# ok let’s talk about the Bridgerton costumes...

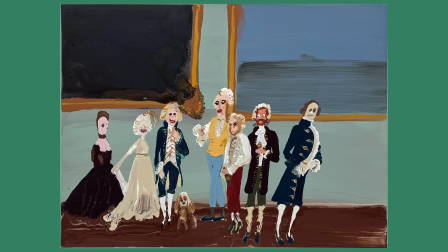(4:10) They ask you how you are, and you just have to say that you're fine when you're not really fine, but you just can't get into it because they would never understand.
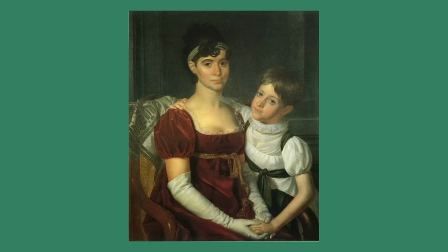(4:17)
She also cited the artist Jeannie Figgis as a major inspiration. Other inspirations include 18th and 19th century portraiture, the 1940s,
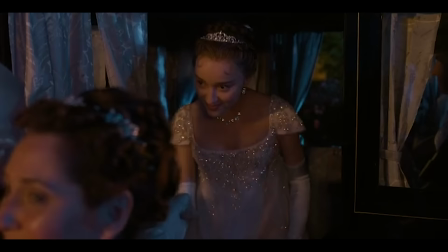(4:25)
50s, and 60s couture, and modern couture such as Chanel's 2017 runway shows.
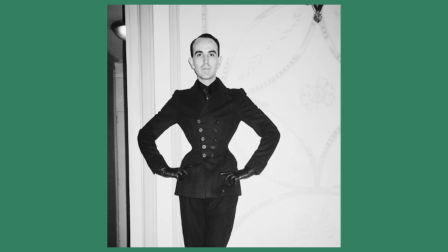(4:30)
They borrowed Swarovski tiaras from their archives and had a custom jewelry maker on the team to make all the jewelry.
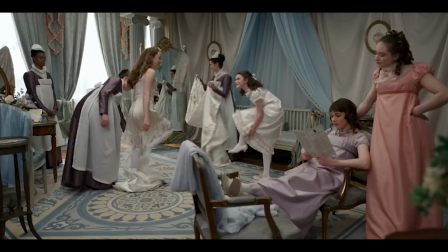(4:37)
The corsets were created by Mr. Pearl, who is a legendary corset maker.
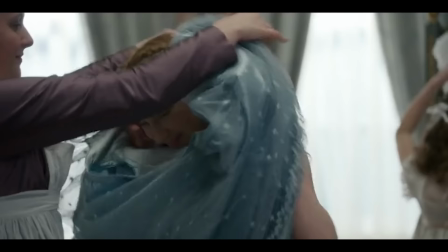(4:41)
Marajnik said that they made mostly half corsets or transitional stays as some fashion historians call them.
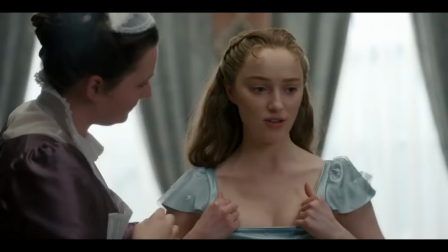(4:47)
These transitional stays extend to the top of the ribs to accommodate the empire waist silhouette. If you can't tell, I'm wearing reproduction transitional stays. Now, the interesting thing about transitional stays and in general corsetry during the Regency period is that they were very unrestricting. The silhouette of the Regency period was very natural and flowing and focused a lot on drapery.
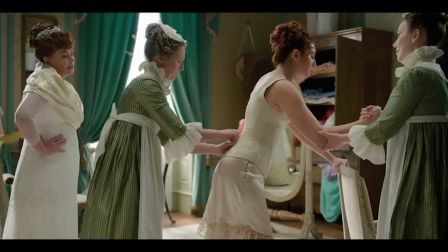(5:10)
So it was really weird for me to see tight lacing in this show.
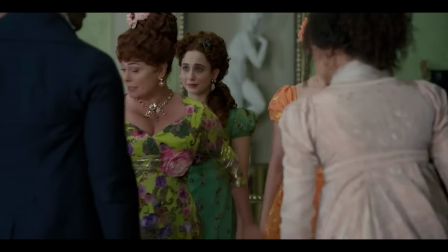(5:15)
Like, what is the point of tight lacing? What are you tightening? the dresses don't even have cinched waists.
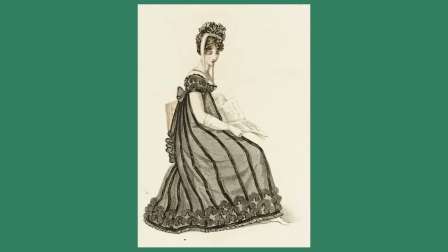(5:22)
The dresses are literally shaped like tubes. Some stays at the time didn't even have bones because, again, like literally no waist. I mean, I think it's always weird to see tight lacing in shows and movies, but especially during shows and movies that take place in the Regency period, it's just...
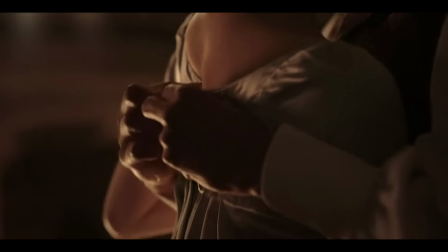(5:38)
I can't let that slide. And don't get me started on the lack of shifts. I'm really tired of all this bodice ripper media thinking that shifts aren't sexy enough to be included.
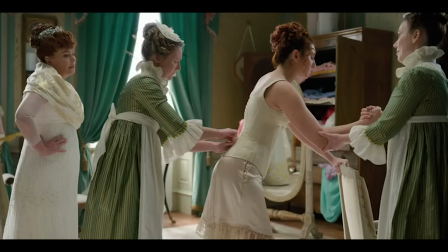(5:48)
I do want to point out that Prudence Featherington is wearing longer stays, and that is okay because they were worn as well, but I would have preferred her to be in shorter stays.
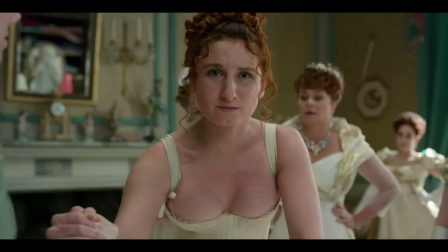(5:57)
Again, she's probably wearing longer ones in the scene so that they can do the whole dramatic tight-lacing bit.
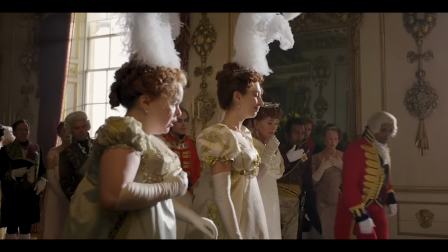(6:02) A glimmer of displeasure, and a young lady's value plummets to unthinkable depths.
But according to the book Regency Etiquette, The Mirror of Graces, which was published in 1811, the author states that longer stays are only really acceptable for elderly women or women who were larger to help them redistribute body fat.
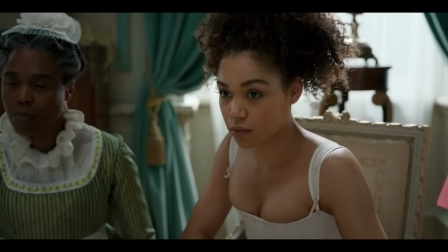(6:26)
This is also most likely why we see Marina in longer stays to hide her pregnancy when she was wearing shorter stays a few episodes earlier. So my first impression of the dresses in the show is that they are very, very inaccurate. Surprise, surprise.
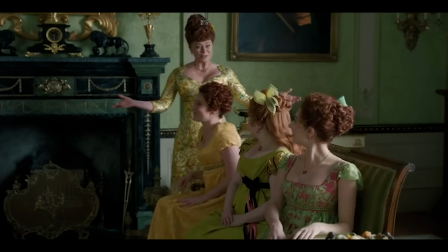(6:39)
We see a lot of organza sheer fabrics layered on top of satin fabrics, bold bright colors, and garish anachronistic patterns.
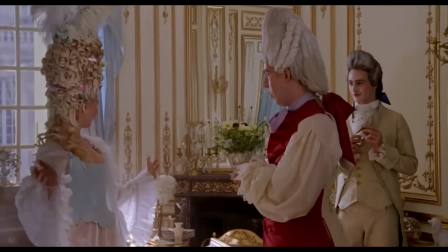(6:45)
I don't mind these things on their own. For instance, I loved the costumes in Marie Antoinette, but my number one problem with the dresses in the show is that a lot of them looked very sloppy in terms of fit.
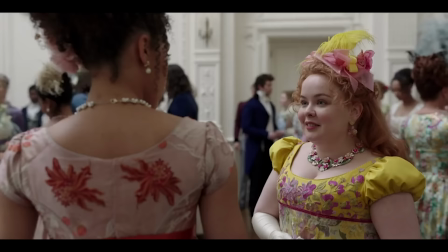(6:58)
The empire line for some of these dresses would cut across the mid-boob like that, and it just looked so awkwardly placed.
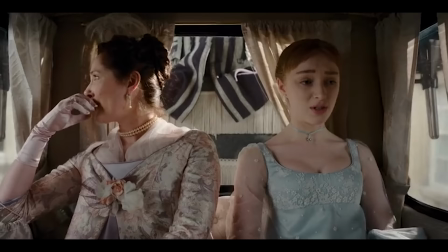(7:06)
I was also bothered by how many of the characters wear the exact same kind of dress for all occasions, morning, afternoon, and evening wear.
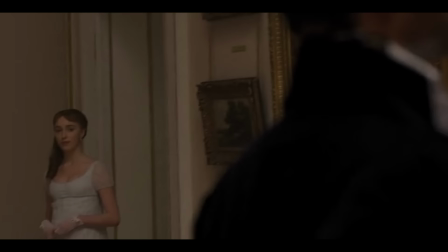(7:13)
Some of the gowns Daphne wears for the balls are very nice on their own, but they look so similar to what she wears during the daytime that they don't end up making a statement. Evening dresses are supposed to be more elaborate and detailed than morning dresses, and ball gowns especially are supposed to be super ornamented.
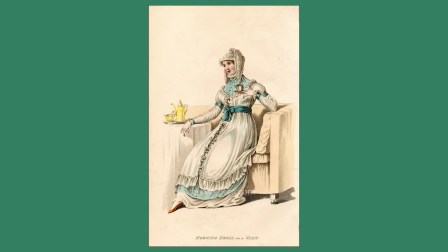(7:32)
Eloise is probably one of the only characters that wears proper daytime attire. Usually morning dresses had higher necklines or necklines filled with a chemisette or a fichu. If a woman wanted to show more décolletage, that was left for the evening. Let's take a closer look at the characters.
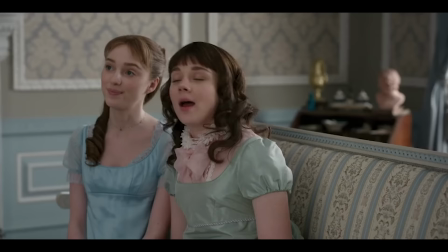(7:48)
According to Mirajnik, the Bridgertons dressed in powdery colors to represent how they are at the top of the social strata.
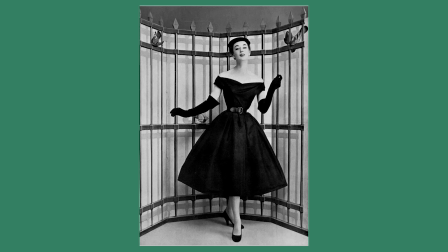(7:54)
She wanted their dresses to be very sophisticated and elegant, similar to the dresses of Dior, Chanel, and Givenchy in the early 20th century.
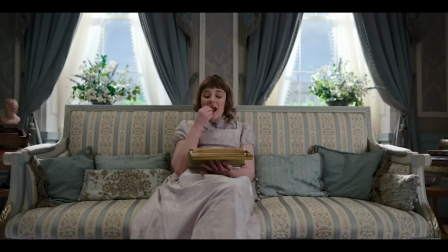(8:03)
The Bridgertons are normally dressed in one color at a time, which is perfect because according to Regency Etiquette, diversity of colors bespeaks vulgarity of taste.
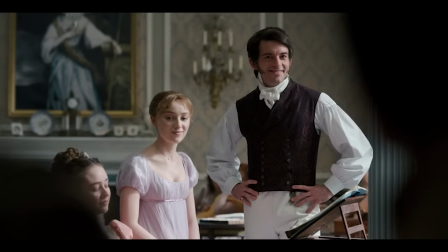(8:12)
I don't mind the color palette either because pastel colors were in vogue at the time.
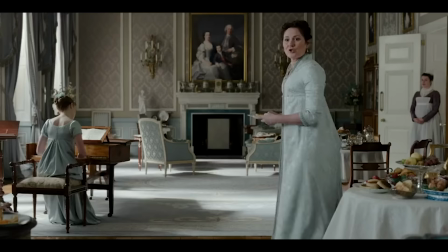(8:16)
Blue, their main color, also symbolizes stability and wisdom, which represents this upstanding family quite well, in my opinion. I actually would have preferred for this family to look more classically Austin, and I know the whole point of the show was to upgrade the Austin look, but this family is supposed to be very proper. They're very polished. They follow the rules. By the way, when I say classically Austin, I don't mean boring.
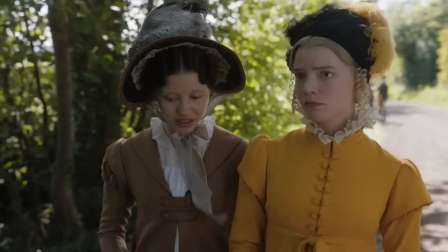(8:42)
Like, let's take a look at some of the costumes from Emma 2020.
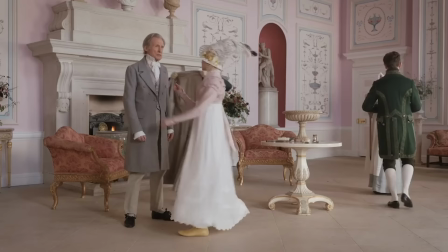(8:45)
In these costumes, you can see the level of care and detail in constructing all the trimmings and accents of each dress,
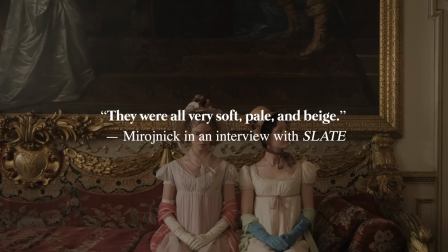(8:51)
and the finished product is just so, so chef's kiss.
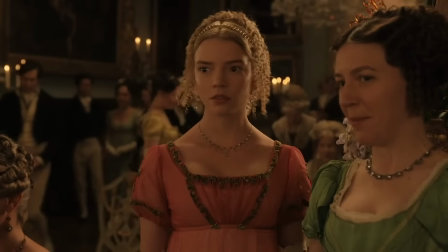(8:56)
And unlike what Mirajnik says, you can have period accurate colorful clothing.
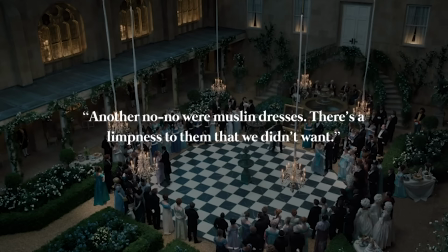(9:03)
In another interview with Vogue, Merajic said, another no-no wear muslin dresses.
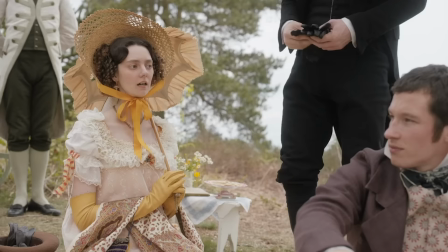(9:08)
There's a limpness to them that we didn't want. Again, limpness wear.
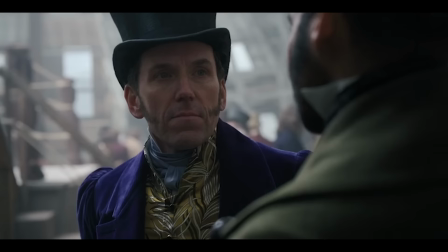(9:13)
Something I will give the show credit for is how the men wear colorful clothing as well, and specifically colors that match their households.
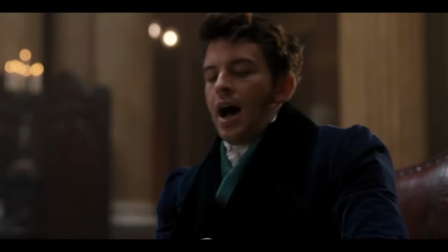(9:20)
Colin wears a notable bright blue cravat. Some of the Bridgerton waistcoats are also blue, and the men's frock coats are sometimes a dark blue as well.
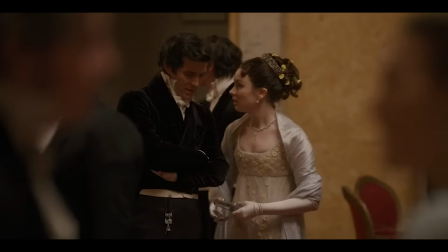(9:28)
Eloise is probably my favorite in terms of costume. She wears a chemisette in every scene until the end when she's kind of forced into dressing more mature.
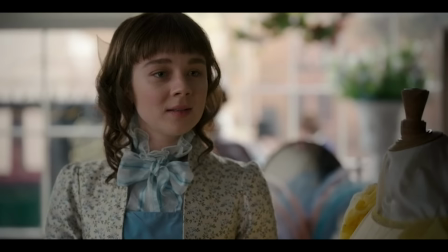(9:35)
It matches her character to be modest and not to draw any male attention to her chest.
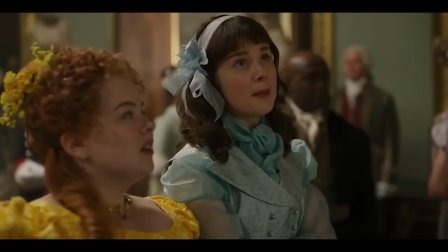(9:40)
I also like how the details of the chemisette mimic a bowtie or cravat, as well as how her Spencers have a kind of waistcoat collar detailing,
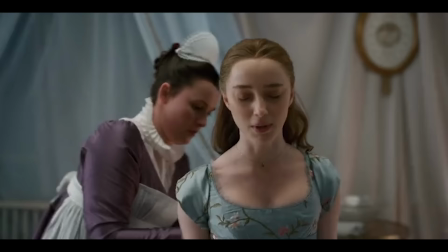(9:48)
which gives a masculine touch to her otherwise very feminine pastel clothing.
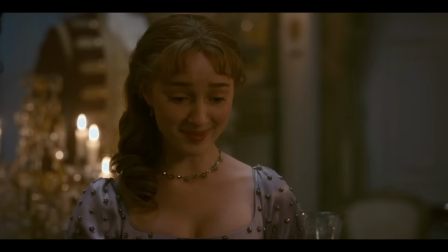(9:52)
As for Daphne, I was extremely underwhelmed. I'm not going to talk about her hair because period dramas rarely ever get Regency hair right,
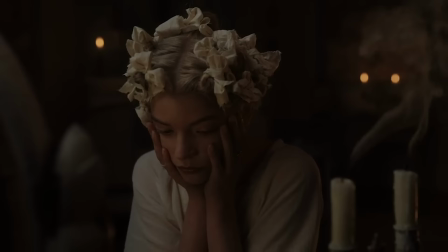(10:01)
and they definitely prioritize the modern sexiness of long flowing hair over what was decorum.
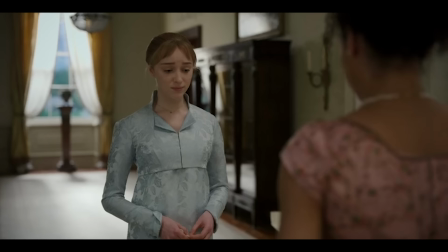(10:06)
But here's a few photos of what hairstyle Daphne should be wearing.
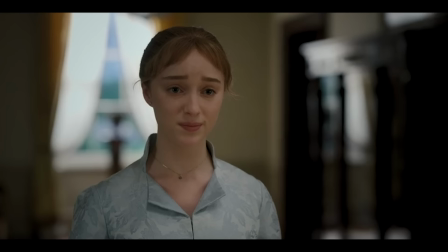(10:10)
Mirage Nguan is to emphasize a very pristine and simple look for Daphne's costumes, even comparing Daphne to Grace Kelly in an interview.
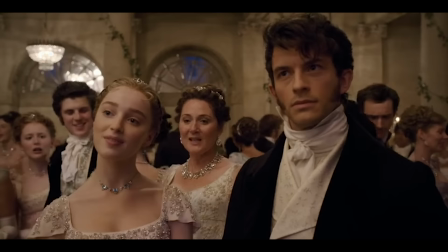(10:17)
Daphne barely strays away from the color blue, even wearing blue jewelry when she's wearing cream colored dresses. Having a family color is one thing, but only wearing the family color is another. I wish Mirajnik was a little bit more loose in her use of color. Like, I would have much preferred Daphne to wear different kinds of pastel dresses, different colors,
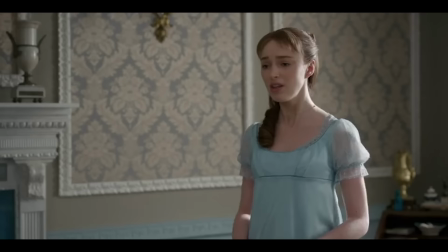(10:37)
but have her main color be blue or have like accents in her dress be blue.
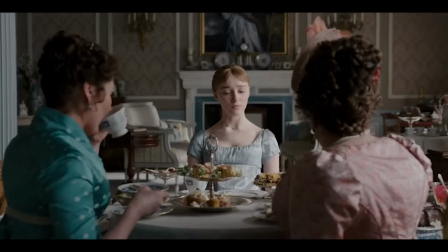(10:42)
But having her wear a hundred different dresses of the same color in very similar and simplistic styles is so boring.
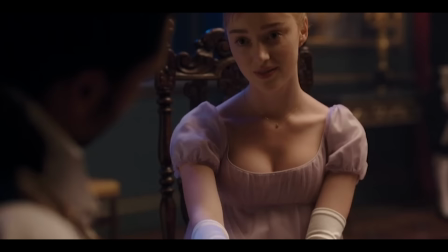(10:49)
Before you comment, I did see that she transitions into purple after she gets married and when she's in her honeymoon phase or just whenever she's trying to make amends with Simon.
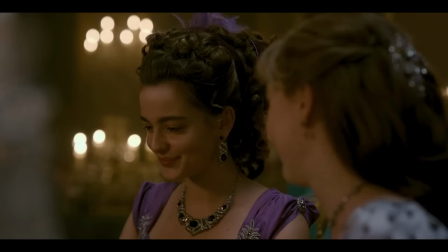(10:57)
I didn't mind this. Purple makes sense because Simon's color is red and hers is blue.
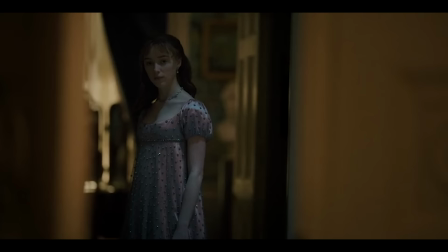(11:01)
I also really like how in the gambling scene, Daphne wears a periwinkle shade dress that looks either more blue or more purple, depending on the lighting.
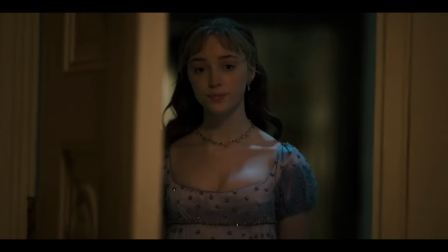(11:08)
During the scene, her and Simon's relationship is on edge and we don't know whether they'll work it out or if they will live independent lives, so the dress color is totally representative of this.
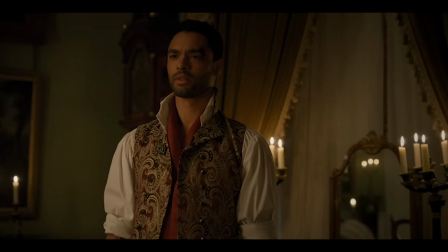(11:17) You will know then which vow you have broken and how we are to spend the rest of our lives
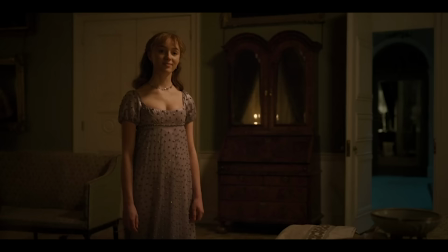(11:22) miserable together, perfectly happy apart.
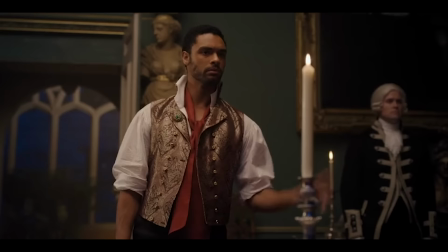(11:28)
What I don't like is how Simon never really wears purple. I feel like it's the most visual symbol of family if they develop a mutual color together,
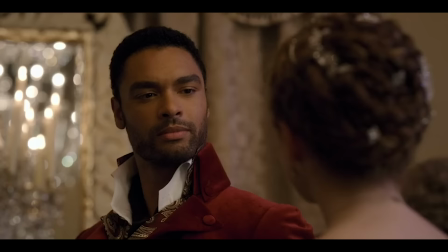(11:37)
but his wardrobe actually barely changes from morning to evening, from episode 1 to episode 8, we always see him in dark colors,
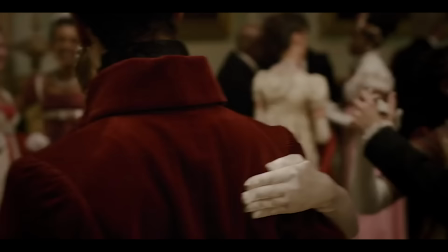(11:45)
velvet, and gold brocade. Mirajnik put him in a dark, sexy palette to juxtapose Daphne's pastel soft color scheme,
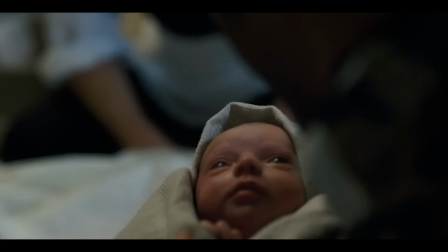(11:52)
which is fine and dandy, but one would expect that as he transitions to family man, his dark, alluring palette shifts a bit to reflect this.
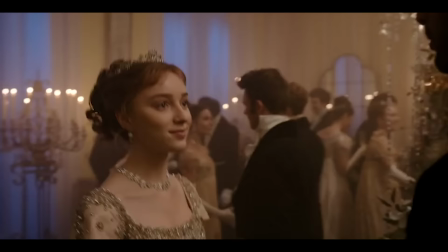(11:59)
His facial hair is also period inaccurate, but once again, I'm not trying to stay on the topic of hair for longer than five seconds in this video, because it's a losing game.
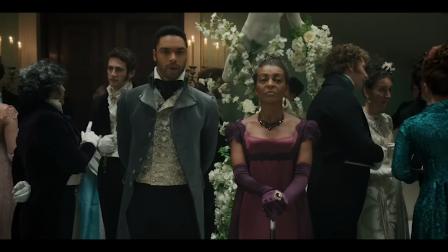(12:07)
Lady Danbury is Simon's maternal figure, and she matches with him via the red color scheme. She's also one of the best dressed in the show, in my opinion.
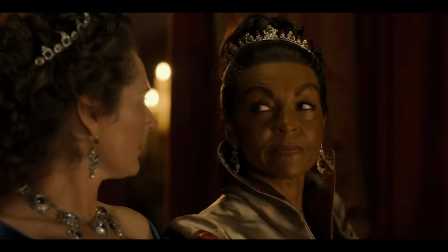(12:15)
Her signature look is the standing collar, which is fine because we see some of those in the Regency period.
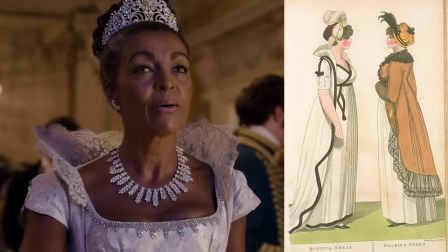(12:20)
Take, for instance, this 1810 Spencer jacket.